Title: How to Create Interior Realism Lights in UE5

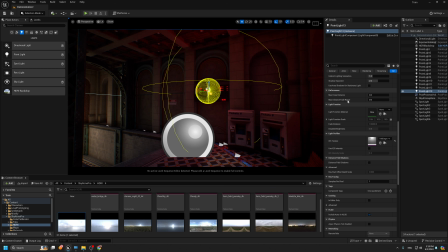Okay, so now it's the light, it makes sense, more sense for me.
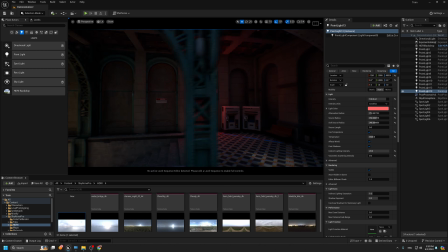Okay, so you see here,
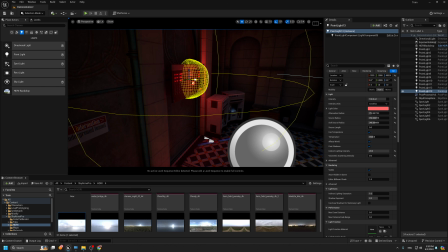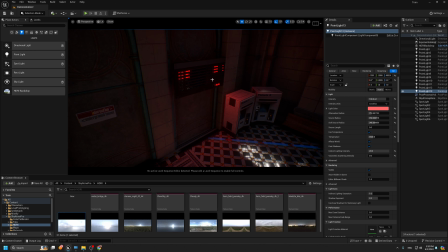yeah, not that much because the light, it doesn't cost that much.
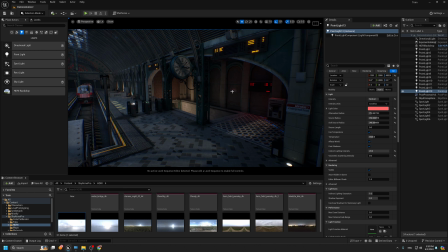So, but with 50, the value, it looks very nice. Okay, and
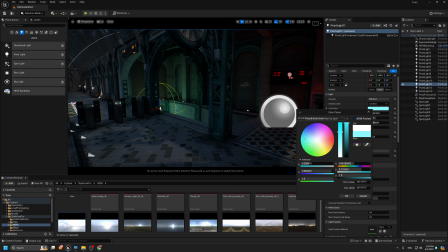as we have the light here, I would like to change maybe to add the green lights to just make some nice blending.
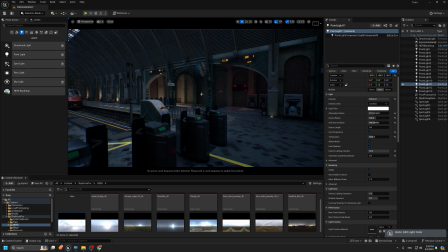You see the difference between this light and this light. So with 300, I think we have this nice value.
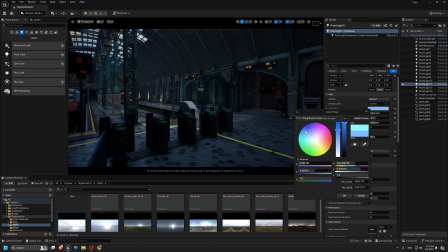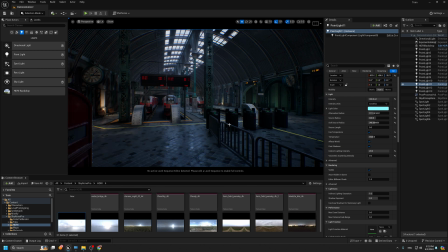Yeah, I think green, it's a good value. Okay.
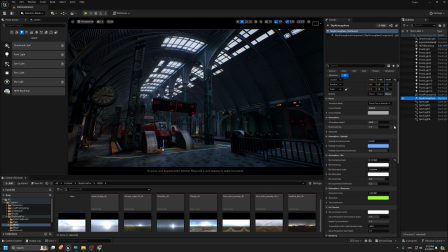So now if we go back to the sky atmospheric, we can start to change the mood. It doesn't change that much, but it's okay.
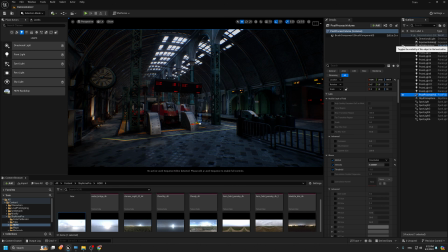I don't care. Okay. So now if we go back here in post-processing, I can change the contrast to have this nice color.
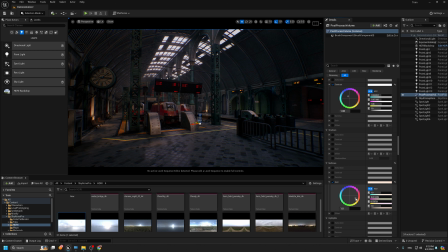And from the gain also you can make the light more natural, comes from the sun or this the daytime lighting. Okay.
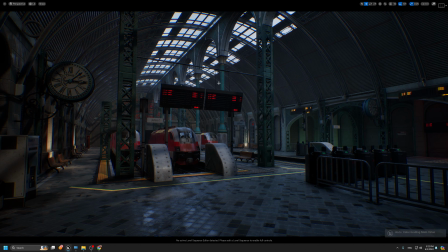But I love this mode, to be honest.
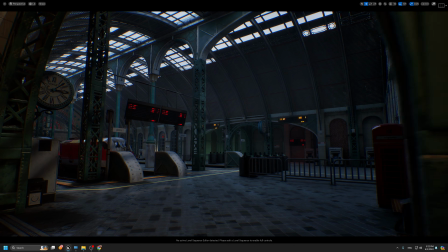Okay, but yeah, as I told you, the main secret is how to create the main
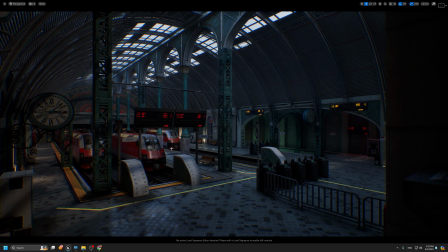uh, light ambience lights in the scene,
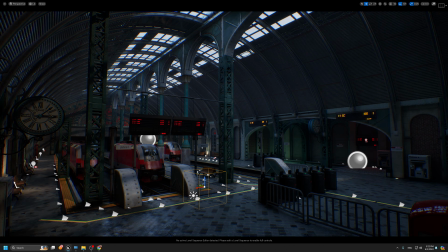and then you can start you to add your sub lights or fake lights around.
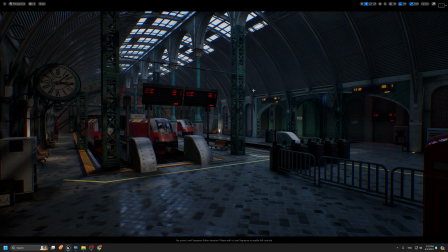But it's important to have some contrast and some balance between each light.
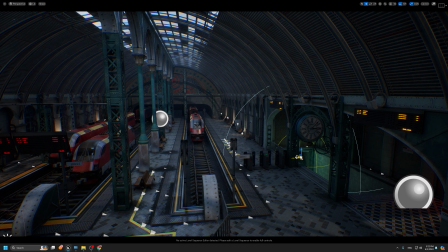So for example, we have this light in the background here.
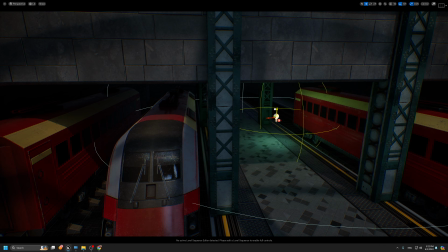This area is too dark, so I would prefer to add some nice lighting.
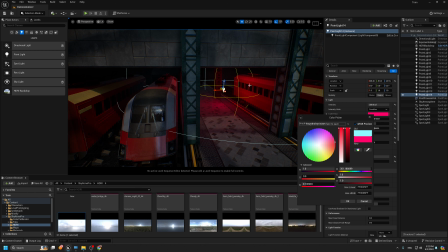Maybe we can add red, but because the train is red, we can keep it green.
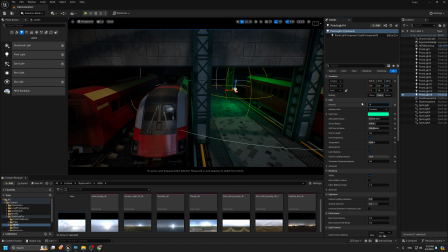Okay.
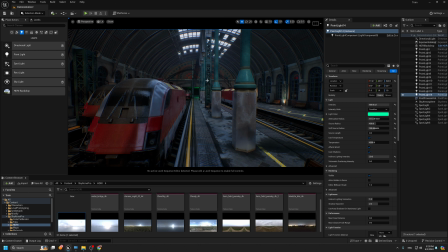I think yeah, red is better.
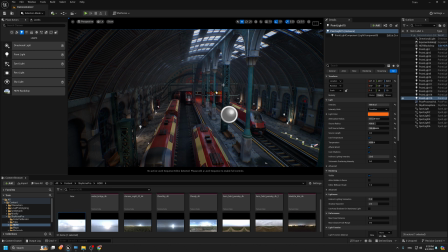Okay, you see here to just have this nice ambience
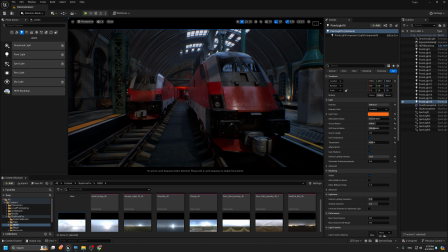in the background, but for sure this is too much. Maybe 400.
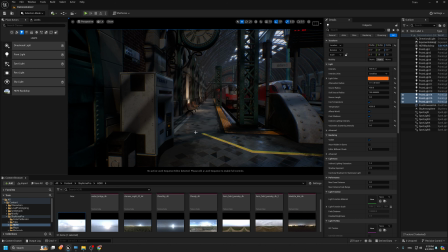Okay. So yeah, I think that looks better.
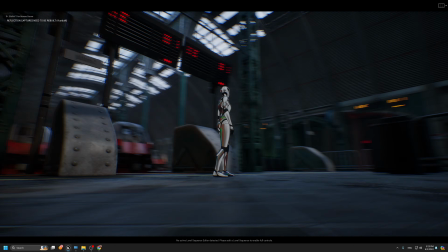So now once we play the games, the scene looks very nice.
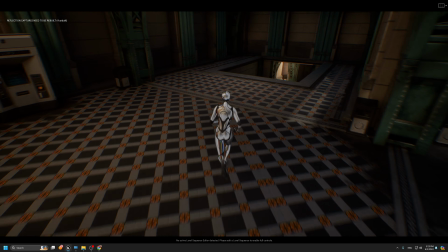We have this nice lighting. Okay. So now you can feel there is something inside here.
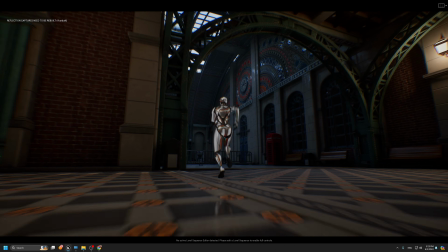You can go forward. You can really see the lights here.
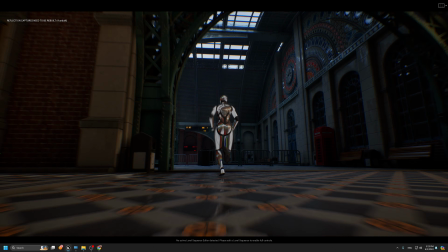It looks very nice.